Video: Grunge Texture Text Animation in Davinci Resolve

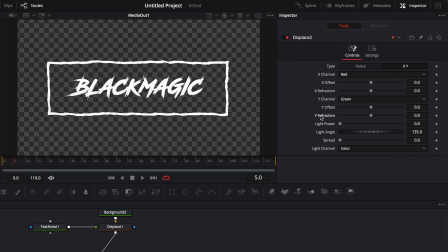[4:01]
just created and that's what we're going to use to create our animation so here I'm going to go to frame 25 and I'm going to drop a keyframe on the y refraction at zero and then I'm going to go to frame 5 and bring the y refraction all the way down then we're
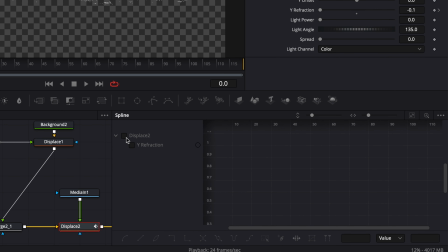[4:15]
going to smooth out that animation by going to the spline editor here i'm going to just select my displace select my two point hit s on my keyboard to smooth out that curve and then hit t to bring the ease in and ease out and increase the ease in to the maximum and now we have the start of all animation now we're going to create a flickering animation to do that i'm going to go over to my displace hit shift space
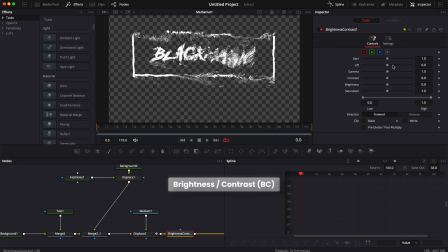[4:36]
on my keyboard and search for a brightness node i'm going to go activate the alpha channel i'm going to go to frame zero and
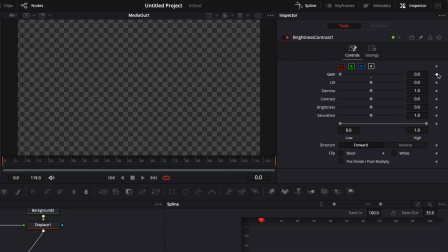[4:43]
going to drop the gain down to zero drop a key frame then move two frame forward with my arrow key one two bring the gain up to 0.5 then move two frame forward bring the gain to 0.1
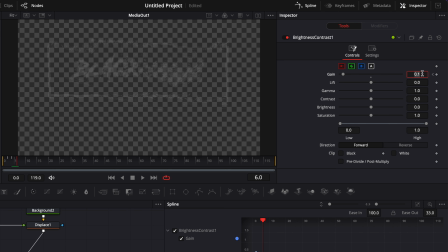[4:58]
then again move two frame forward bring it up to 0.8 move two frame forward then 0.3 and finally two frame forward again and bring it up to one as
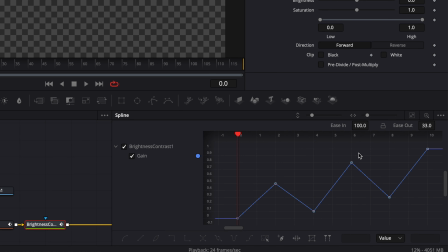[5:13]
you can see now in the spine editor we've created that flicker effect by bouncing the opacity value from low
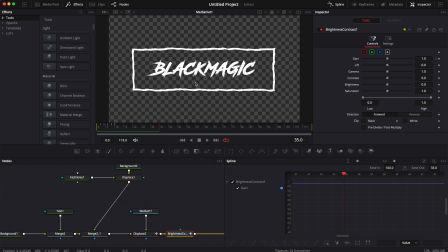[5:18]
to high and it just created that flickering effect now we're going to create a second animation
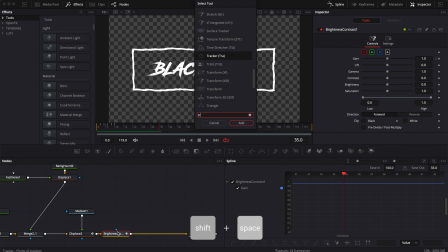[5:23]
using a transform node so i'm going to choose space on my keyboard search for transform and bring that in we're going to keyframe some movement
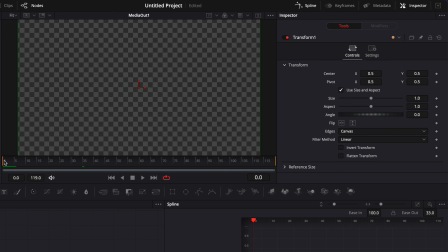[5:30]
to move the title around and give it a shake effect so i'm going to go to frame zero drop a keyframe here on the center then move two frame forward move the position slightly then move two frame forward again move the position slightly and i'm gonna repeat that until frame
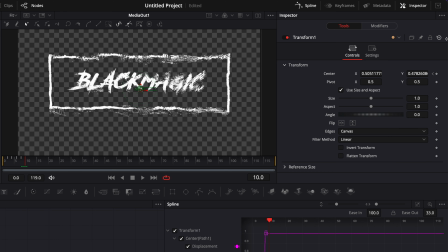[5:48]
10 and once at frame 10 we're gonna bring it back to 0.5 and 0.5 now if we play it i don't really like it because the value is progressively
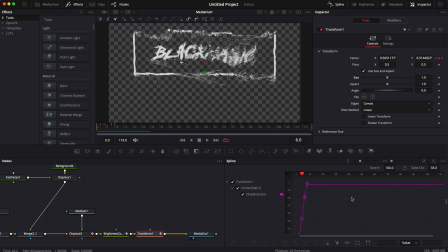[5:59]
changing position i want it to jump from a position to another to do that we're gonna need to adjust our keyframe and instead of having them linear
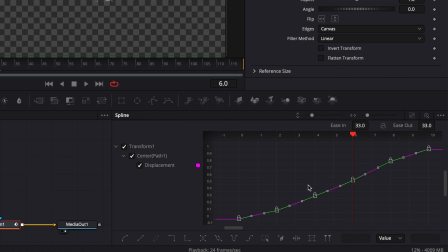[6:08]
we're gonna create some steps so i'm gonna select all my keyframe and then here i'm gonna select step in and that value is jumping from one
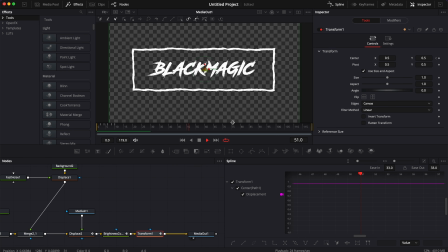[6:17]
keyframe to the next and it creates a snappier animation in my opinion now to finalize i'm gonna bring in a glow so i'm gonna shift space on my keyboard search for a glow and bring that in right now it's too much and we're losing that texture feeling so we're gonna reduce it considerably
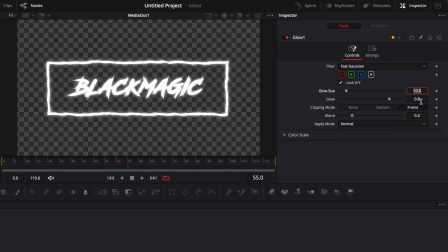[6:32]
especially the glow size so here i'm gonna bring the glow size to 2. in this case what it allowed me to do it allowed me to just fill in a bit uh the whole dar in the font created by the brush and it just make it a bit more unified with the rectangle
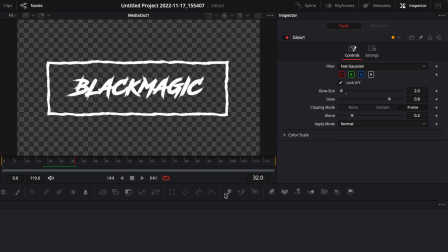[6:49]
that we've created while keeping some of the texture on the extremities now for the last step i'm gonna bring a background i'm gonna do something a bit different just something that match here the
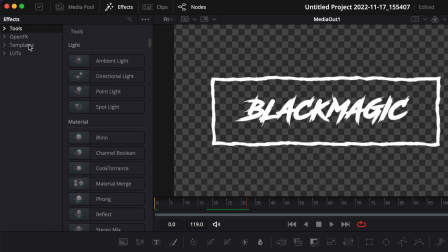[6:57]
grunge texture that we just created so i'm gonna go over to templates and then here search for paper then
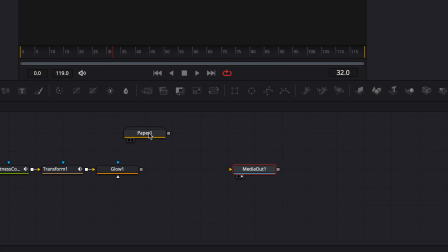[7:06]
just bring that in i'm gonna then just unlink here my glow node bring the paper below it and link the output of the glow to the
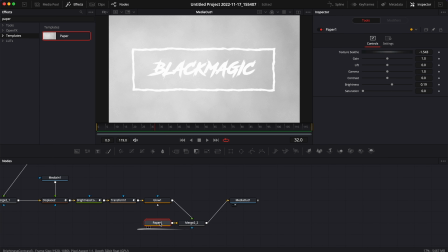[7:14]
paper and then link the output of the merge to the media out now in the paper i'm gonna just decrease the gain quite a lot then decrease
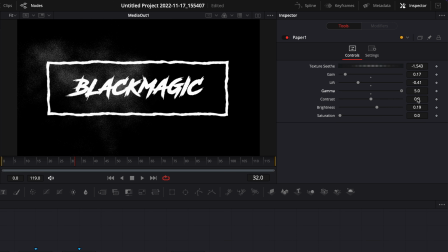[7:22]
the lift and increase the gamma to the maximum and increase the contrast to the maximum. Now I'm going to just move around the texture seat to just find something that works for me. Here I'm going to increase a bit the lift so we can see a bit more the white and move again the texture seat.
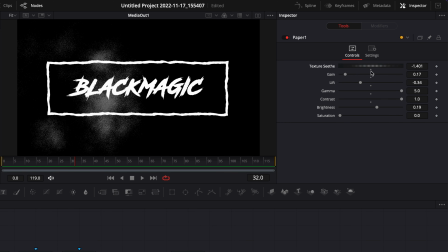[7:39]
Just play around until you find a layout that you like and in my case I'm pretty happy with that. That will be the final result. Thank you very much for watching. Don't forget to Let me know in a comment what kind of video you'd like to see next, and see you in the next one. Bye!
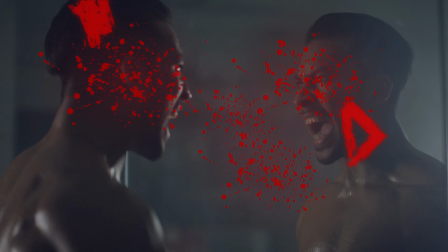[7:54]
Speed up your workflow and create better videos using the pack available on our website, including titles, transitions, and templates built only for DaVinci Resolve.
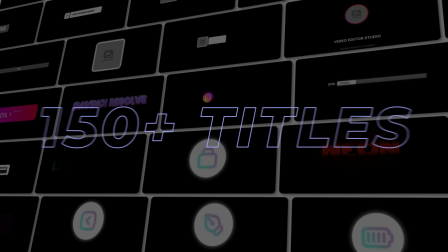[8:03]
Get started today by downloading our free starter pack that contain over 150 elements.
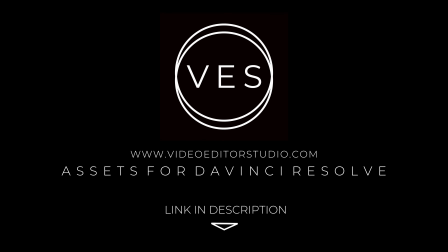[8:08]
Link in the description below or at VideodutaStudio.com